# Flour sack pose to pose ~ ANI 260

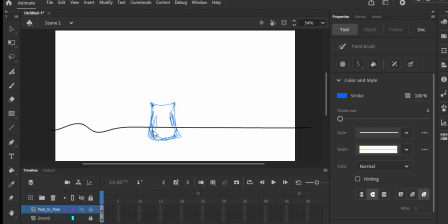249s
When I'm doing my keyframes, some people will like stretch out their keyframes, so they might like move their playhead up to here and then hit F7 here. You could do that, but when I'm doing the keyframes, usually I can save some time by just hitting
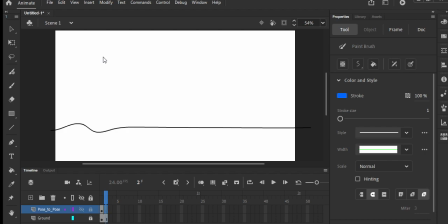267s
F7, and then I can always like space out the keyframes later. So I'm not gonna spend time spacing it out. I'm gonna make my keyframes, then I'll get a sense of how long I want the animation to be, and then I'll add in my breakdowns later.
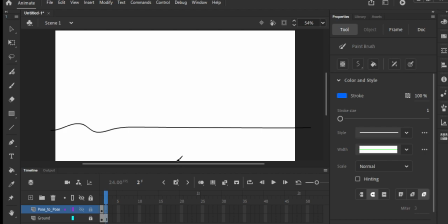282s
I am gonna turn on the onion skin, which I can click the button here, or I can hit Alt-Shift-O. And so we're going to use the onion skin, obviously, as a reference for our previous animation. So I'll probably leave the sack like this for a while.
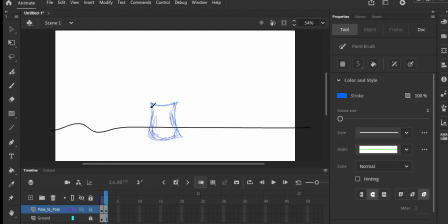302s
So maybe I'll add another beat where nothing really changes, just to kind of, keep that stasis. So it's like basically exactly the same. Just leave that. So we're just adding a beat. It's just saying like, this is normal, this is stasis, nothing's happened yet. And then I want to do surprise.
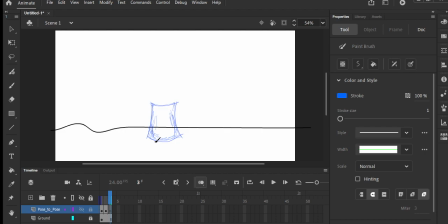321s
So I think what I'll do is I'll have the sack kind of like looking around a little bit, so you get the sense that it's like looking for something. And then it'll like jump in the air and fall down or something like that. So let's have the sack look over to the left for a second.
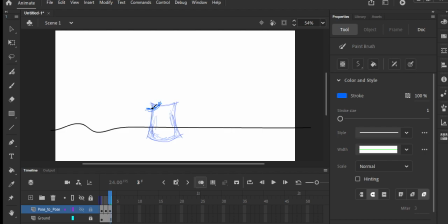335s
We'll just draw the attention to the left. So I'm just going to kind of bend this over, and this is going to bend down a little bit. We might shift the weight a little bit this way. So we might have a little bit more weight here. And so this will kind of bend like this, and maybe this will go up a little bit, something like that.
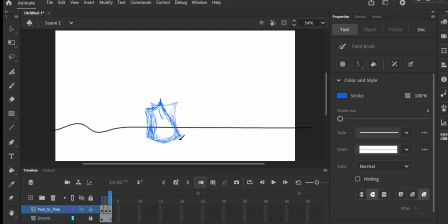354s
We're just kind of like moving the sack over. And then if I want to see what that looks like, this is why I haven't made this a guide yet, because one of the things I can do to preview this is just do the Control Enter,
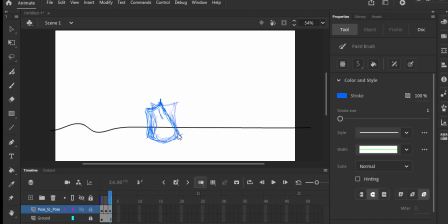366s
and I can just take a look at what it looks like. Okay, that's fine. I'll hit Control W to close, and that's good enough. That gives us a sense of what's happening. I haven't saved yet, so it's always good to save while we're working.
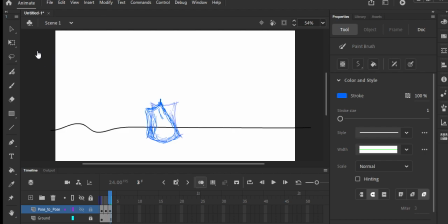380s
I'm not going to save to my desktop anymore because it seems like that gets wiped pretty often, but it does seem like my files and documents actually stick around. So I'm going to start using that instead. I'll make a new folder here and call this Annie260.
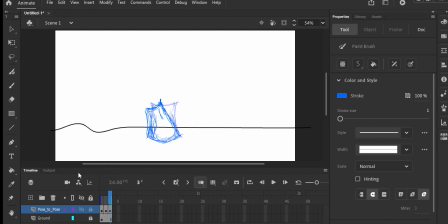399s
And then I'll just go in here and I'll call this flower study. Okay. So we're looking over there. I'm going to do another very small movement here.
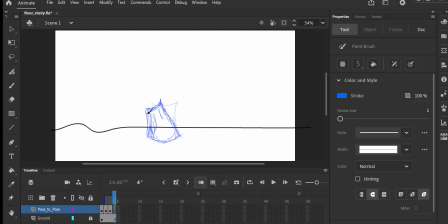414s
So he kind of looks, but then we have a beat of we're just looking. So I might relax the flower sack a little bit. Blue is maybe not the right color for this because of the onion skin. I wonder if I can change the onion skin color. Okay, let's change it.
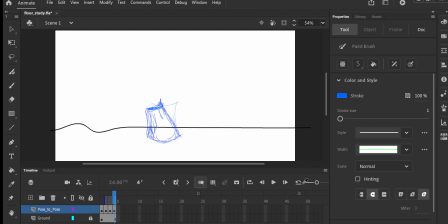431s
Let's make the onion skin pink. Okay. That'll make it a little easier to see what's going on. Okay. So we're going to relax a little bit. So he looks over here. But then he doesn't see anything.
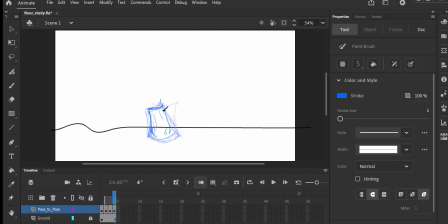448s
So he relaxes a little bit, but he's still kind of looking over in that direction. I made him a little too small here, so we want to make sure to keep the volume intact. So we're relaxing a little bit, but then suddenly we're going to look at the other side.
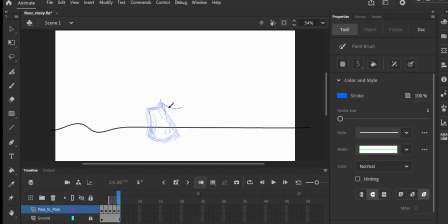462s
So we're going to snap over here. So he's going to completely reverse over here. We're going to stretch this out a lot to show that movement, and then this will go over this way.
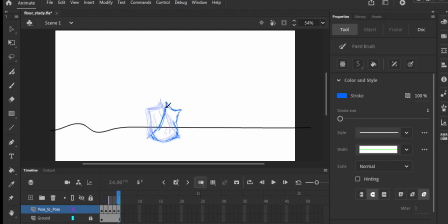477s
So these are just like my main poses. I'll add breakdowns into this later. But we're just kind of like snapping back, and then we're going to repeat that motion again where he kind of doesn't see anything and he kind of relaxes a little bit.
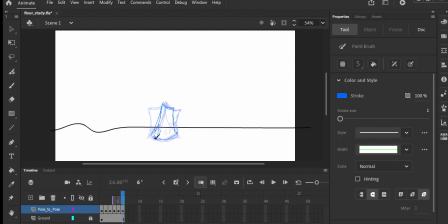494s
And then we're going to relax a little bit more in the next frame.